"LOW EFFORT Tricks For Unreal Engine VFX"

What are the lowest effort tricks to vastly improve your visual effects?
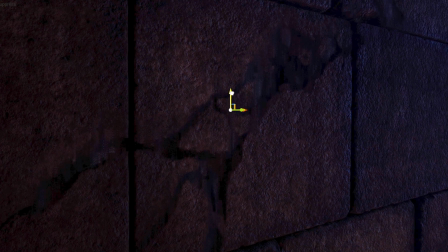(0:03)
Well, the four tricks I'm going to show you I used on a recent short film, and these tactics have both improved and sped up my work.
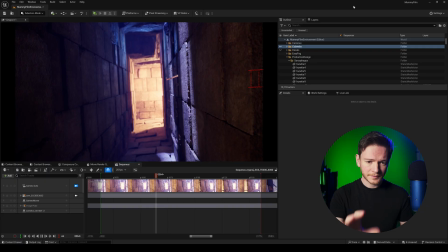(0:09)
Let's cut some corners. Tip number one, foreground detail. So I've got this shot here in the engine as part of the short film that I've been making.
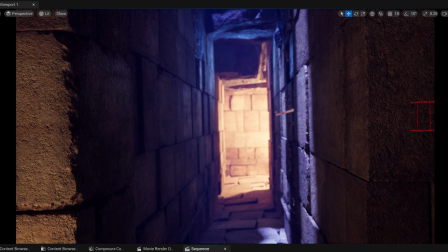(0:16)
And at the end, you see these two brick walls in the foreground. And in my opinion, they just don't hold up.
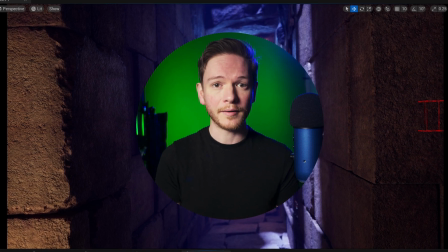(0:21)
And because these are low effort tricks, I'm gonna assume we don't have time to go out, source new assets, throw them into Substance Painter.
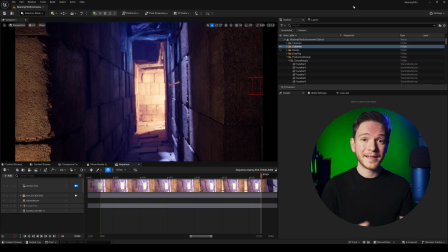(0:27)
We need to do this quickly. So the first and easiest thing we can do is actually change the textures out completely and keep the meshes in place.
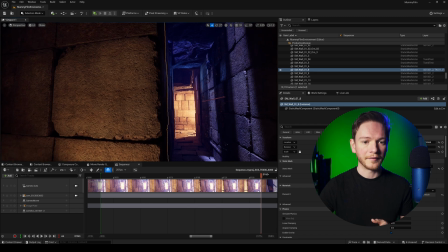(0:34)
So let's jump out of the camera view here and start with this wall on the left. In my content browser, I've downloaded a few mega scans that we can apply to this.
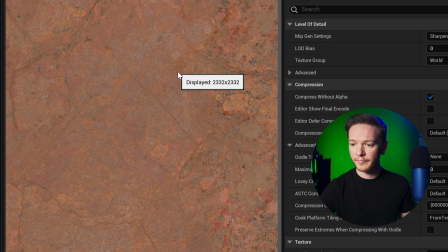(0:41)
Each of them has a different look. Some of them have more scratches. Some of them are a little bit smoother as well.
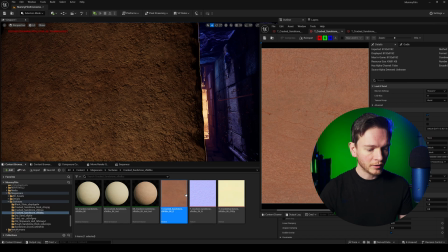(0:46)
So I could just drag one of these materials on. So let's grab this one, drag it straight on.
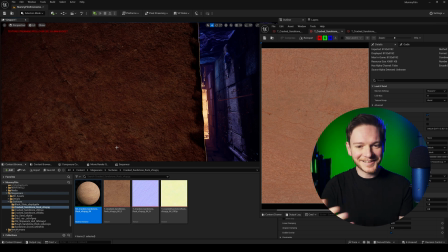(0:51)
Actually does look a lot better. It's an 8K texture, whereas the previous one was a 4K texture, so it's immediately got a bump in quality, and it has the benefit of being a real surface as well. Next, we're going to add decals, because decals will add more texture variation and detail.
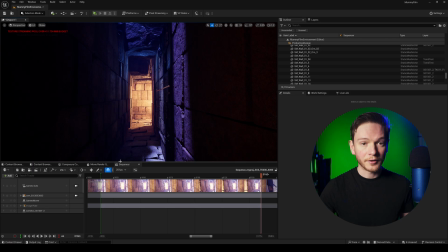(1:07)
And the more detail we have, the better. I've got a few Megascans decals that I can add.
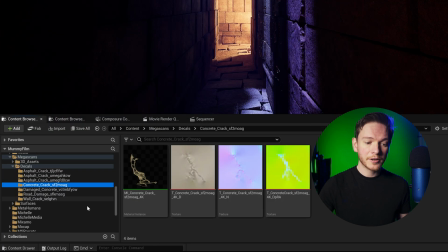(1:11)
So from my content browser, in my decals, I've got concrete cracks, got some road damage, wall crack, asphalt crack.
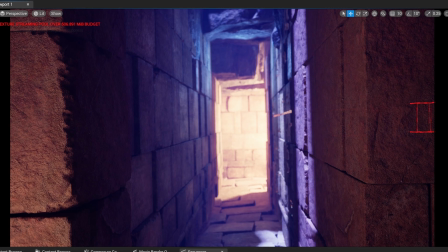(1:19)
Say crack again. Crack. So here's the scene without decals, and here it is with decals.
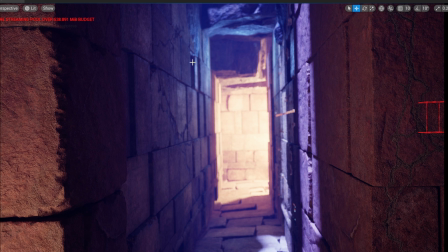(1:25)
So you can see I've only added a few on the wall on this side here, just to break up the general uniformity of it.
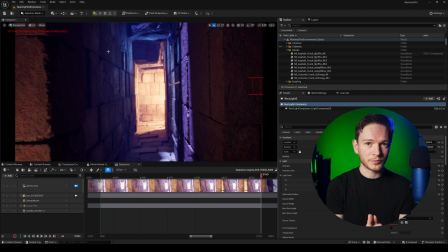(1:30)
And these, I think, nicely match the reference that I've got as well, which has some quite large cracks along walls and ceilings. But this is still not done. It doesn't feel ready yet. And that's because there's another thing that's missing from this scene. I'm gonna add cobwebs.
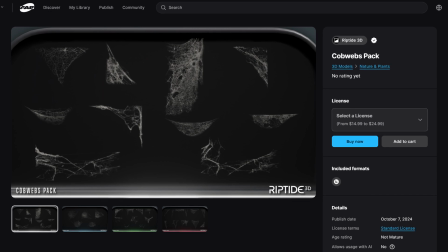(1:45)
And I found a really nice cobwebs pack on the Epic Marketplace, which are just so high quality and exactly the right type of cobweb as well.
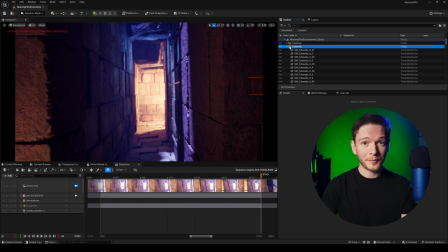(1:52)
So once again, here's the scene with no cobwebs, and here it is with cobwebs. And you can really see that difference there. This now feels a lot more realistic. We've got nice textures up front, and any of the repeating patterns or bad textures are being broken up by decals,
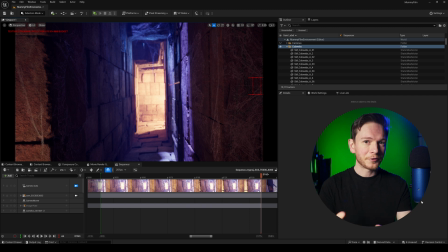(2:10)
by materials, and by these cobwebs. So this shot is now ready, and once it's rendered and composited with my actor, this is what it looks like. The next one is a truly low effort hack. Turn the lights off.
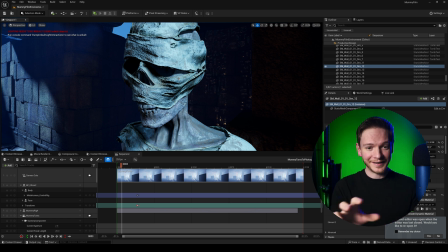(2:27)
The main antagonist of my film is the mummy creature itself. And you can see right here, I've got the mummy in my scene and it looks pretty good. It's definitely the best pre-made model that I could find. There are a few shots in the movie where I've got him fully lit and in a kind of medium close, and I think that's fine, but I don't want to have it up lit the whole time.
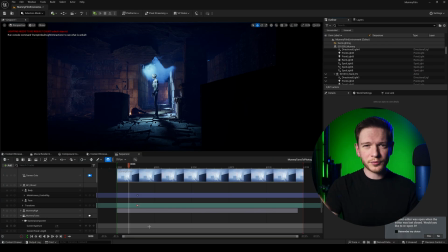(2:46)
So for this shot in particular, just watch what happens when I turn off this top spotlight. Keeping that strong backlight and silhouetting him against the fog in the background just makes him so much scarier. It's definitely a good idea to look at your scene and think, which lights can I turn off? What objects maybe don't hold up to intense scrutiny? Can I move them to an area where there's more shadow? Or are there lights in the scene that can be eliminated entirely? Turning off lights is generally good advice anyway, because uplighting everything and kind of going overboard is easy to do, and it's an unfocused approach. It's much better to use lights to direct people's attention to what matters in your story. Next tip is hiding seams. This is a really important one, because when you've got a wall and a floor, that join between the two is usually where dirt and dust builds up in real life. And if you don't have that, it's just gonna look completely fake. So here in this scene, you've got this hard seam right here.
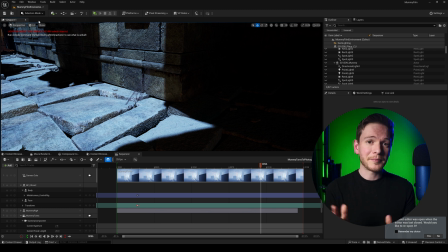(3:41)
Everything would just be collecting in those corners. But I don't have loads of time, so I'm gonna use the physical layout mode in Unreal Engine, and it's on the marketplace right here.
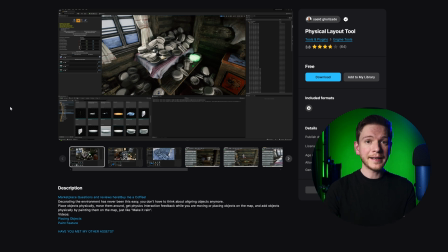(3:50)
It's free, and it allows you to place objects in your scene using physics.
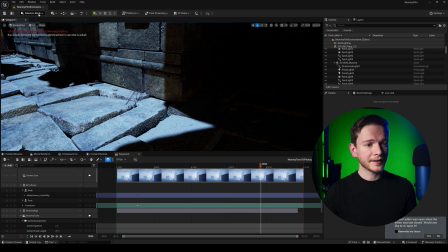(3:55)
I've got it loaded into my scene right now, and you can select it in the selection mode right here, physical layout mode.
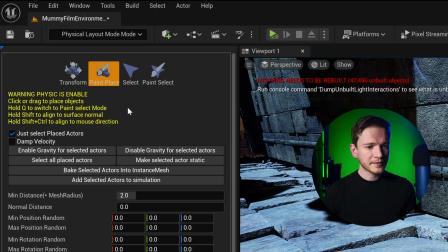(4:00)
I'm going to go to paint place. I'm going to add a few rocks.